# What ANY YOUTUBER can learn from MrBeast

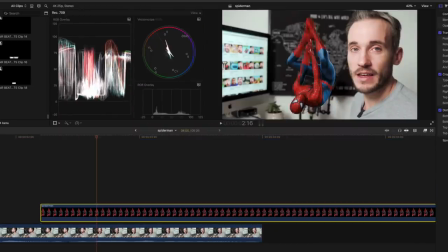[4:08]
And look, all he's done is added a few superheroes there. So you can download images like this, and then just put them into your editing timeline and use a simple transition to bring them in and out of shot, so they have that movement that keeps them interesting again he does it here when he says this guy that has superhuman strength and again when
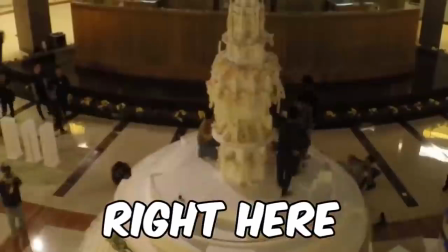[4:23]
he says craziest cakes and before we move on to the most important part of mr beast's formula there's a few other things i've noticed about the editing and
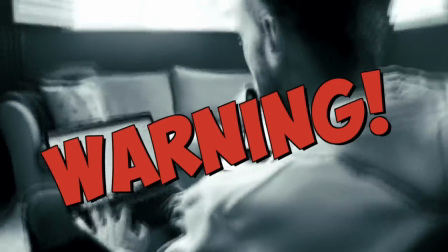[4:30]
the first one comes with a cautionary note for newer creators and that's movement quick zoom effects and transitions where things fly in and out of
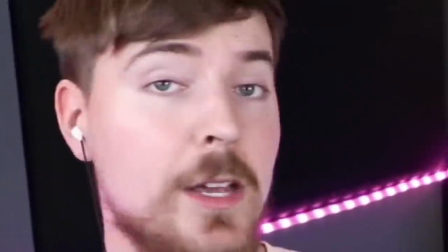[4:37]
the screen and the camera shakes about and it tracks the movement of their faces which gives it a lot of energy but for many small or
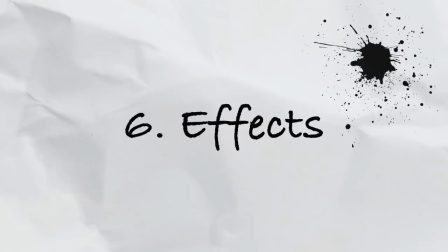[4:43]
new creators this is going to be something you've got work up to is it can require a lot more skill to pull off and it's actually very
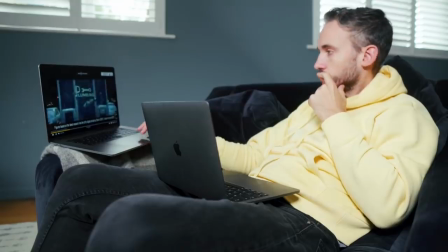[4:49]
easy to misuse transitions and movement and wreck content and then the second thing and this is really important is that they cut out so much content this is a reacts channel and you nearly never see an entire video they react to in full it's just the highlight of a clip then their reaction
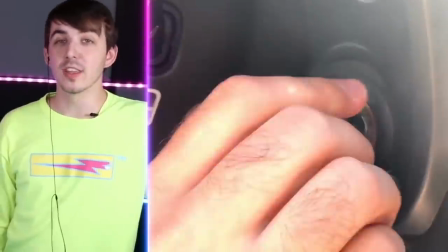[5:06]
and that's what's crazy even though these videos they react to are funny and amazing they still can't risk a moment where the content gets dull,
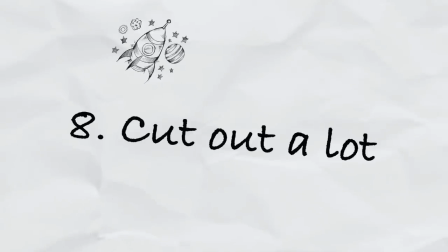[5:14]
so they have to cut them down. So when editing, you need to constantly ask yourself, is this getting boring?
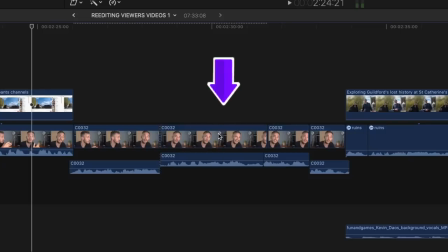[5:18]
Or if I deleted this scene here, would it still make sense and flow a lot better? What's more, even when they only use a few seconds of the content they're reacting to, they still add jump cuts to that and simple effects.
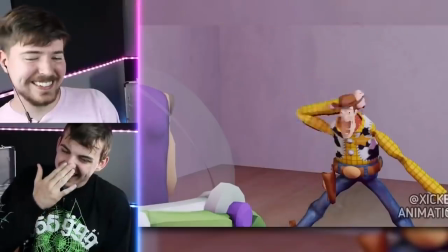[5:30]
Because although using footage on top of your videos makes it all more interesting, it can still get boring. So little animations and subtle explosions are a fast way to level up your entertainment factor.
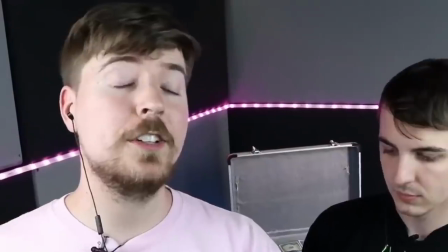[5:40]
And now we have the powerful part of the formula Jimmy brings over from his main channel, and it's one that if you use it in your own videos, you will always hold people's attention longer.
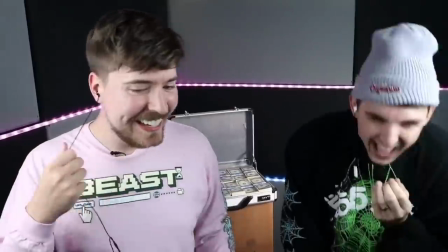[5:49]
And that's storytelling. So one type of content they make is a try not to laugh challenge. It's still a reaction video, but it's dressed up in a slightly different format.
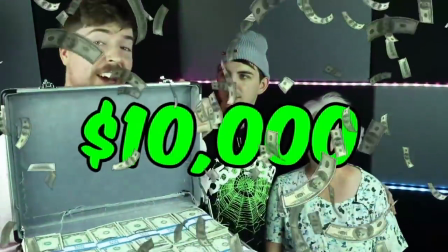[5:57]
Now these videos always start by setting up the challenge, and then Mr Beast gives the challenge some stakes to create tension and anticipation. And pretty much everything you've ever watched on TV or film has stakes. The Avengers, the planet was at stake.
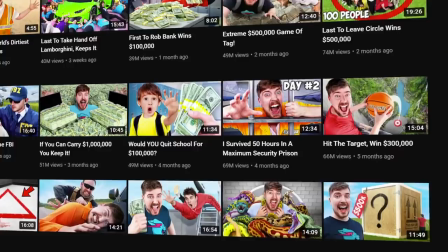[6:10]
Toy Story, getting left behind was at stake. And look at the videos on MrBeast's other channel.
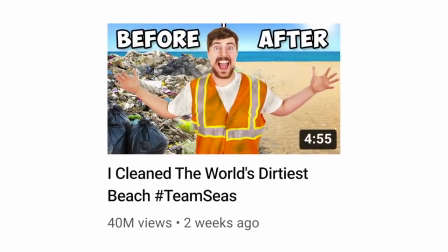[6:15]
Every video has stakes, especially his new one, where the world is at stake if we don't clear up the oceans, which is why you should donate to this fundraiser. Seamless. So not only do you enjoy the content they react to and the way they react to it, but you wanna see how much money they make or worse, how much money they lose.
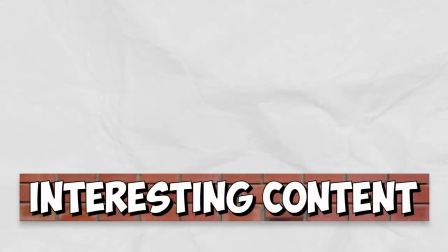[6:32]
It's multi-layered. Layer one, interesting content. Layer two, their reactions. layer three a challenge, layer four stakes. And you can bring that over to regular content too, just as he does on his reacts channel.
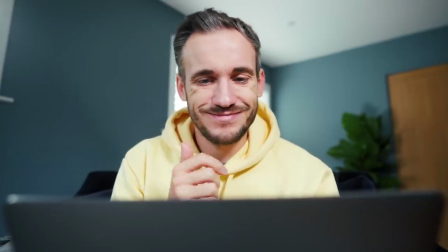[6:44]
Now, before I go on to address the massive problem with all of this that you might be thinking,
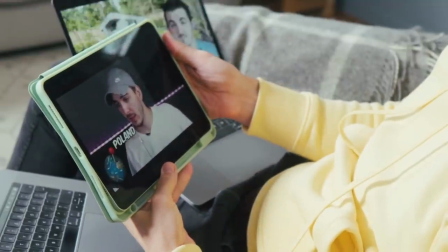[6:48]
there's one last part of the formula which is crucial for even the simplest videos and that's personality.
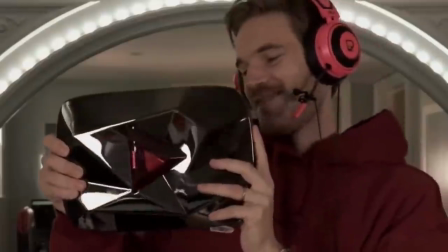[6:54]
Personality is the reason PewDiePie can get 100 million subscribers sitting in a chair. And why videos of two guys in a room can get so many views.
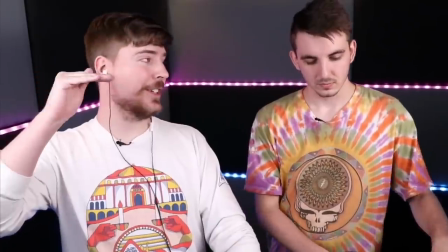[7:01]
It's the engine of Beast's YouTube formula, because without it, nothing else would be as effective.
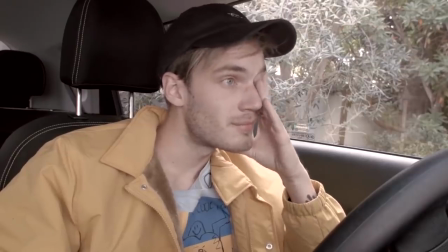[7:06]
And that might mean the odd hint of silliness or showing your more vulnerable moments. But either way, YouTube is not the place to be shy.
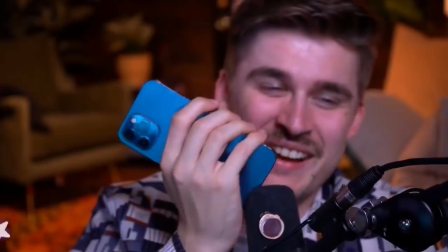[7:12]
The more you can openly be yourself, the better because it's what humans bond with and that alone can grow a channel.
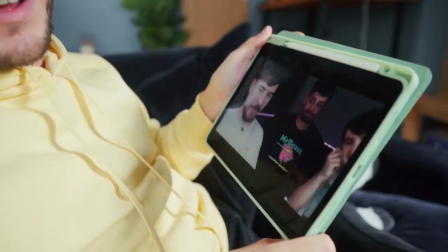[7:19]
Now, there's tons to learn from MrBeast, but I couldn't really ignore the elephant in the room. MrBeast could post a blank video and still get a million views and often that's what makes people say Well, of course these things work for him. It's MrBeast. It won't work for me. But actually, the only reason he has such a devoted community that watch everything he makes is because of the
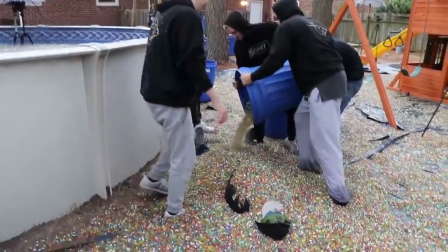[7:38]
effort he's put into his content over the years and the time he took to establish what works for his viewers.
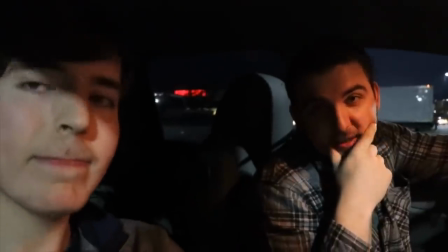[7:44]
No matter what MrBeast does,
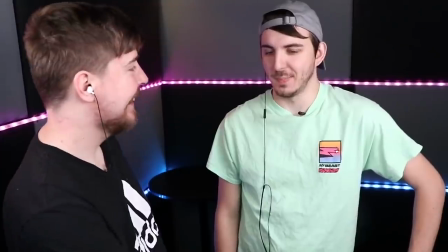[7:45]
he gives it his all and he focuses on making everything incredibly interesting from the second you see the thumbnail to the end of the video and that is what YouTube is about. He could have easily made a reaction video and said, that'll do, but that will do, just won't do on this platform. So to become the next MrBeast or just get better, ask yourself every time you make a video, how can I make this one slightly better than the last? And then this video here will help you take more steps towards doing that by following in the footsteps of another incredible YouTuber that you shouldn't ignore.